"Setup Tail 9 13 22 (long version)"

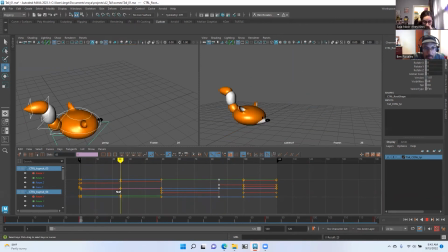37:04 Maybe this right here, maybe I don't want him anticipating so long, staying in this anticipated pose. So maybe I grab this stuff, hold down shift and drag it to, I don't know, 30.
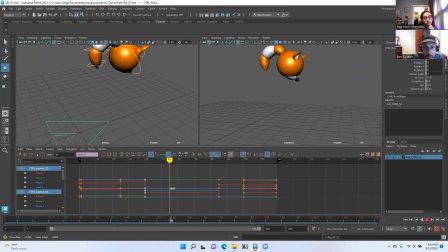37:23 And he gets up faster. Maybe he does a little spin up in the air to make it more exaggerated. But this is where you want to make big timing changes, because you haven't started offsetting. So it's easy to grab everything at once, like I've been doing here or here, and just changing it.
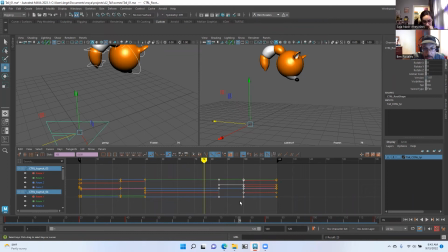37:41 Maybe all this stuff needs to follow down here. Maybe at the very end, his little, whatever, his rodent that he captured. Oops, that's not what I wanted to do. Maybe the rodent he captured gets away. So let's say this is 100.
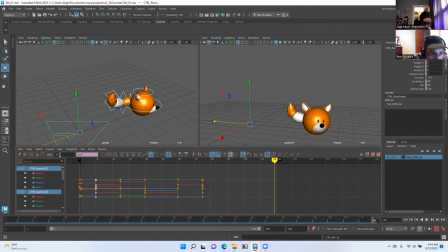38:01 Oops, not 10, 100. And maybe I'll save the last, I don't know, maybe I'll even make it 90. If I wanted to add one more little story element, maybe the little rodent gets away. And for the last,
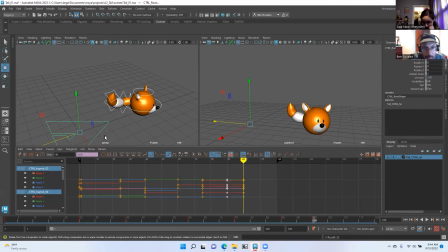38:24 let's say at frame 100, he changes direction because he's watching the little thing get away. And I could change the tail to,
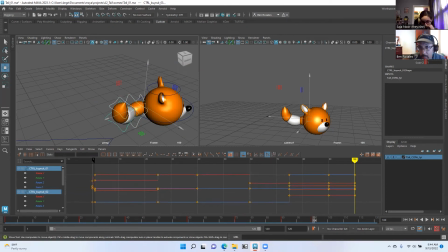38:45 I'll put these back to 0. Maybe I'll curl them up this way. Well, I don't like how, so this is an important thing to study.
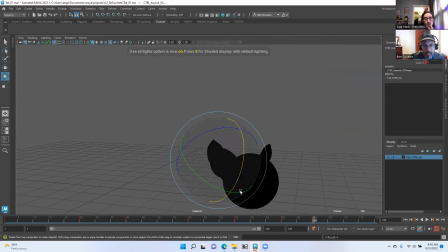38:57 If I hit 7, you can see that I'm in, well, 7 is on your keyboard is lighting mode. And because we don't have lights, it also creates a nice silhouette.
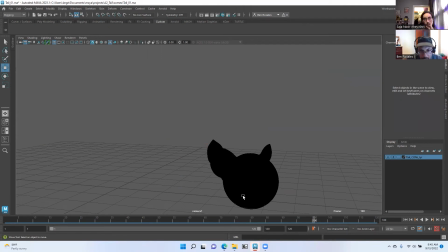39:13 And every once in a while, you want to check this to make sure that your silhouette looks nice. And this is not a nice silhouette because the tail and the ear become one. So I need to reposition, maybe to have some negative space between the tail and the ear. So if I go back to my
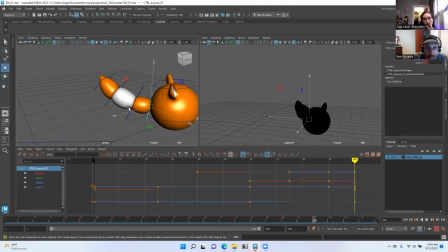perspective view where I'm working, maybe I need to give this more arc, and then maybe lower the base of the tail, and maybe even rotate it this way.
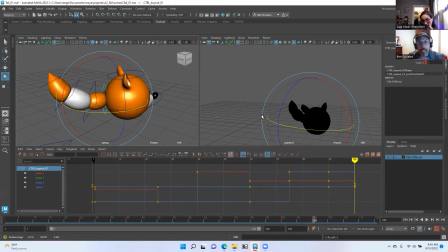39:47 There we go. Now we have some negative space, a little bit of negative space. And I don't know, maybe he just pops up. Oh no, he got away. And then for,
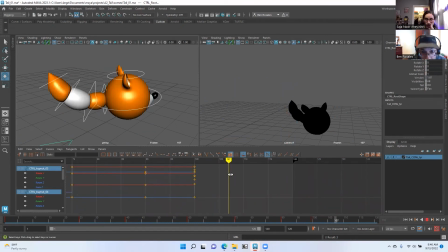40:02 he just holds that pose. I don't know. Let's say to frame 5. I'll just hit key, and I'm just randomly making this up. Maybe he's surprised at this point because the squirrel got away. So he kind of pops up out of surprise.
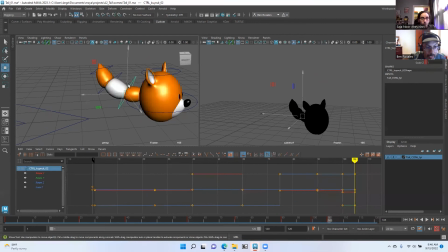40:18 Maybe I'll add a little bit more rotation on the tail to make him look more surprised. And then the last pose that I'll hold maybe frame 10, he's going to be kind of sad because the squirrel or whatever, the rodent got away.
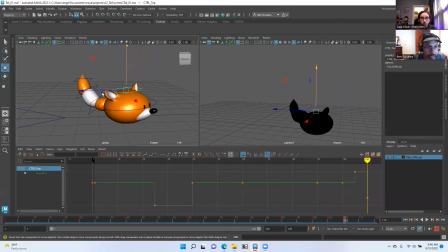40:35 So he kind of, you know, splots down. Maybe the tail goes the other direction. Again, showing sadness. You want to try to think of the whole body, how you can get the whole body in to tell your story.
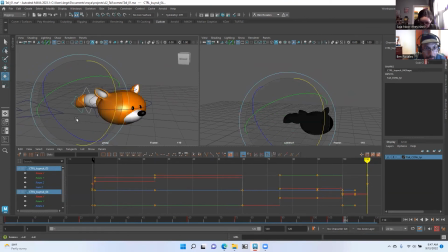40:53 It'd be nice if these ears had some controls, but even just doing the squash and stretch, you can see that the ears are kind of helping a little bit.